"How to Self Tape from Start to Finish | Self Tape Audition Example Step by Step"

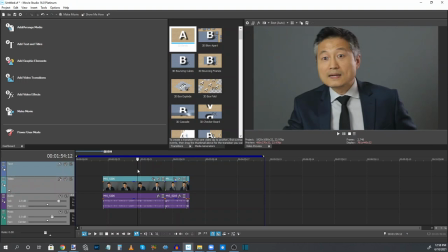15:58 just rearrange them and that's all we need and now we don't need the fade in in the beginning but we do need it at the end we
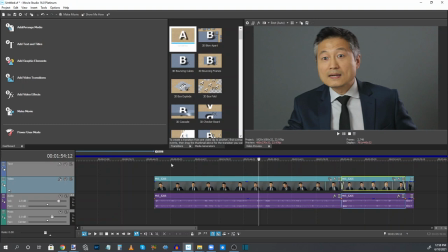16:07 need a fade in here and that's it so So now all we have to do is export it.
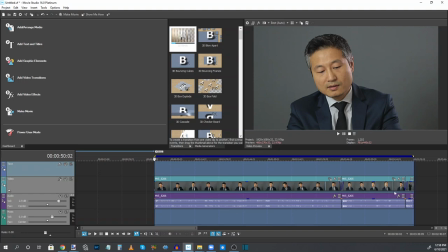16:16 So I've highlighted these three clips combined.
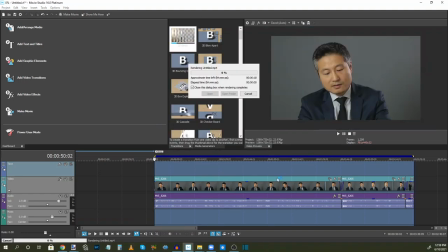16:19 I go to make movie and we are now exporting this movie. So I'm gonna fast forward this until it's done.
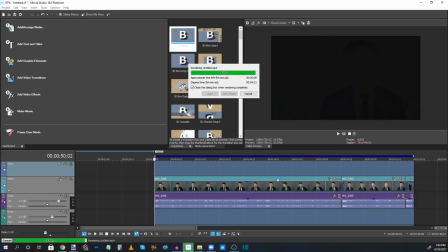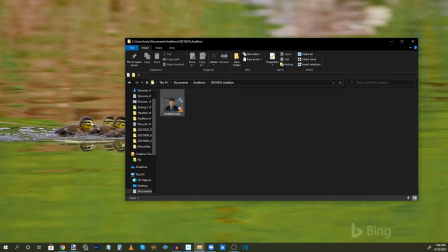16:33 Okay, and now we've finished exporting the file. We can check out the final product.
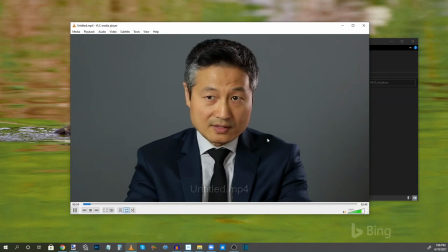16:39 I'm not gonna play this whole thing obviously because again, it is muted. So you can see I'm here sitting for that first scene.
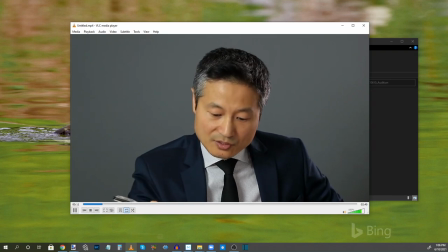16:46 I'm gonna explain a couple things here. The reason why I like to sit for the scenes where my character is sitting Is
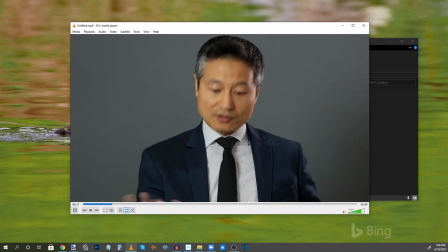16:53 because it does add a little bit of dimension as far as body language and all of that.
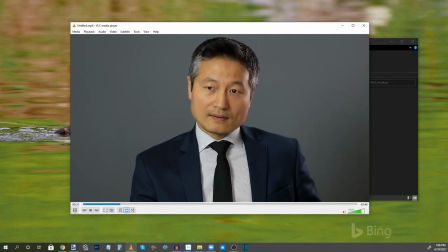16:58 It helps me get into character You also see me holding a pen.
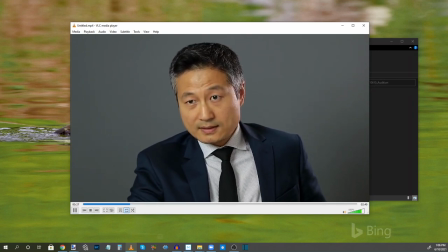17:03 I also have a pad of paper on the table that I'm using You don't see the table You don't see the pad of paper and you barely see the pen in this scene sometimes The props that I'm using are not to show the person watching.
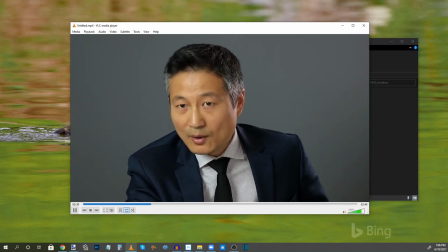17:16 They are there to help me believe in my character and believe in this scene.
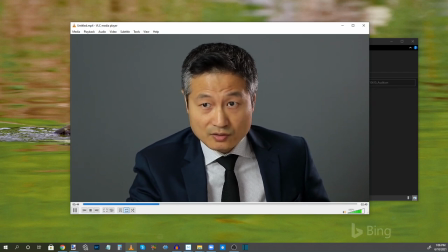17:20 That's what I really love to do with self tapes is to really set this stage to help me believe in this situation.
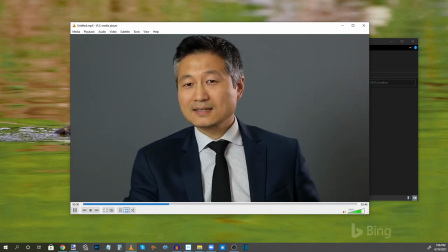17:25 It helps me get into character. It helps me believe in the scene and thus it creates a better audition in my opinion.
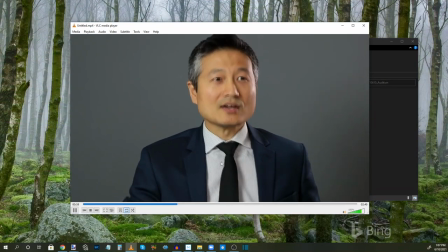17:32 So this is that first scene.
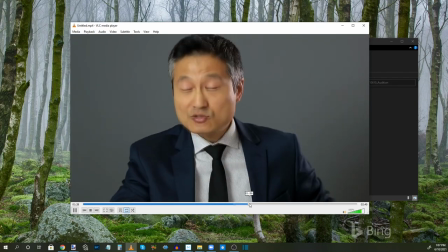17:34 I'm going to fast forward a little bit to make sure we got the second scene transition looking good I
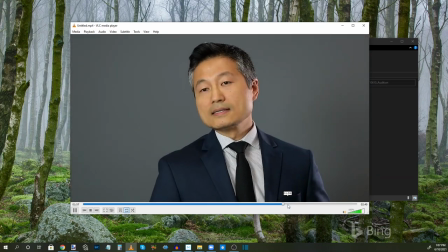17:44 think this is the end boom there we go and it transitions nicely into the second scene and then this
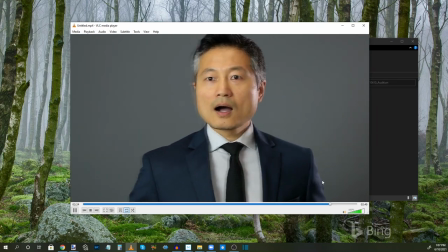17:51 second scene ends right about here and let's see if we transition nicely into our slate that final look at the other character and we
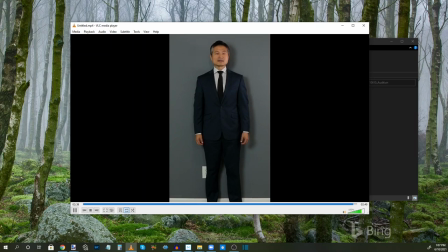18:04 do a nice little transition into the slate the full-body slate you see the the sides are cropped out it looks really clean and that's it.
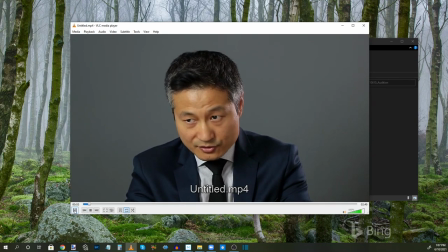18:11 And I have this, my video player is just cycling to the beginning. So all it did was it looped back to the beginning.
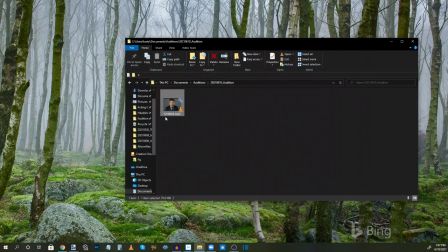18:16 So everything looks great there. Now you see it's called untitled.mp4. The audition instructions did tell us how to label the files and it was first name dot last name dot role dot agency. So I got to change that to first name dot last name that
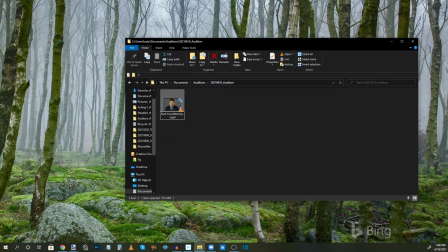18:34 role agency that's it and now we are ready to upload this so we're going to head over to actors access okay so
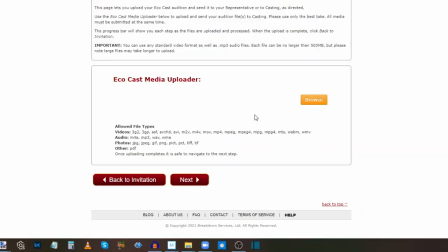18:46 this particular audition came through actors access through my agency so we are going to upload the video to
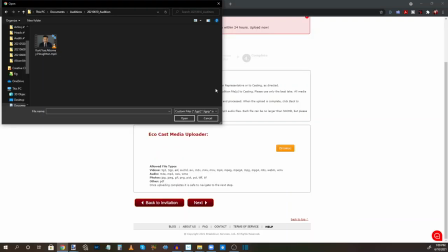18:52 actors access i just got to go to browse and here we are in my audition folder and
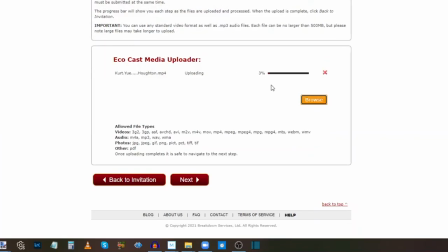18:57 we double click on this and we are going to upload it directly to actors access Okay, now it's done uploading.
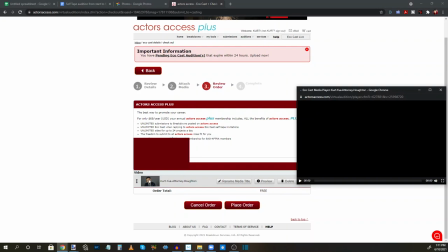19:02 We're gonna hit next. I like to always watch it one more time to make sure the uploaded video matches what was on my computer.
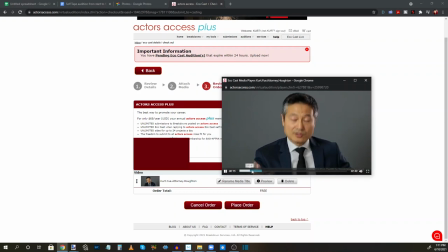19:09 And we're just gonna fast forward through and make sure everything looks good throughout the file. First scene looks good. Second scene looks good.
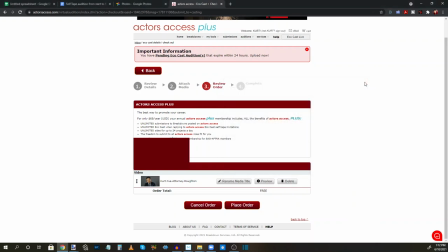19:20 Slate looks good. Perfect, and we're done. And all we have to do now is place the order and we are finished. And that's it, boom, we are done. All right, that is it. That is how I self-tape an audition from beginning to end. I hope this video was helpful. If you have any questions, leave them down in the comments below. And remember to subscribe to this channel if you haven't already. Until next time, keep practicing, keep learning, and I hope to see you on set one day.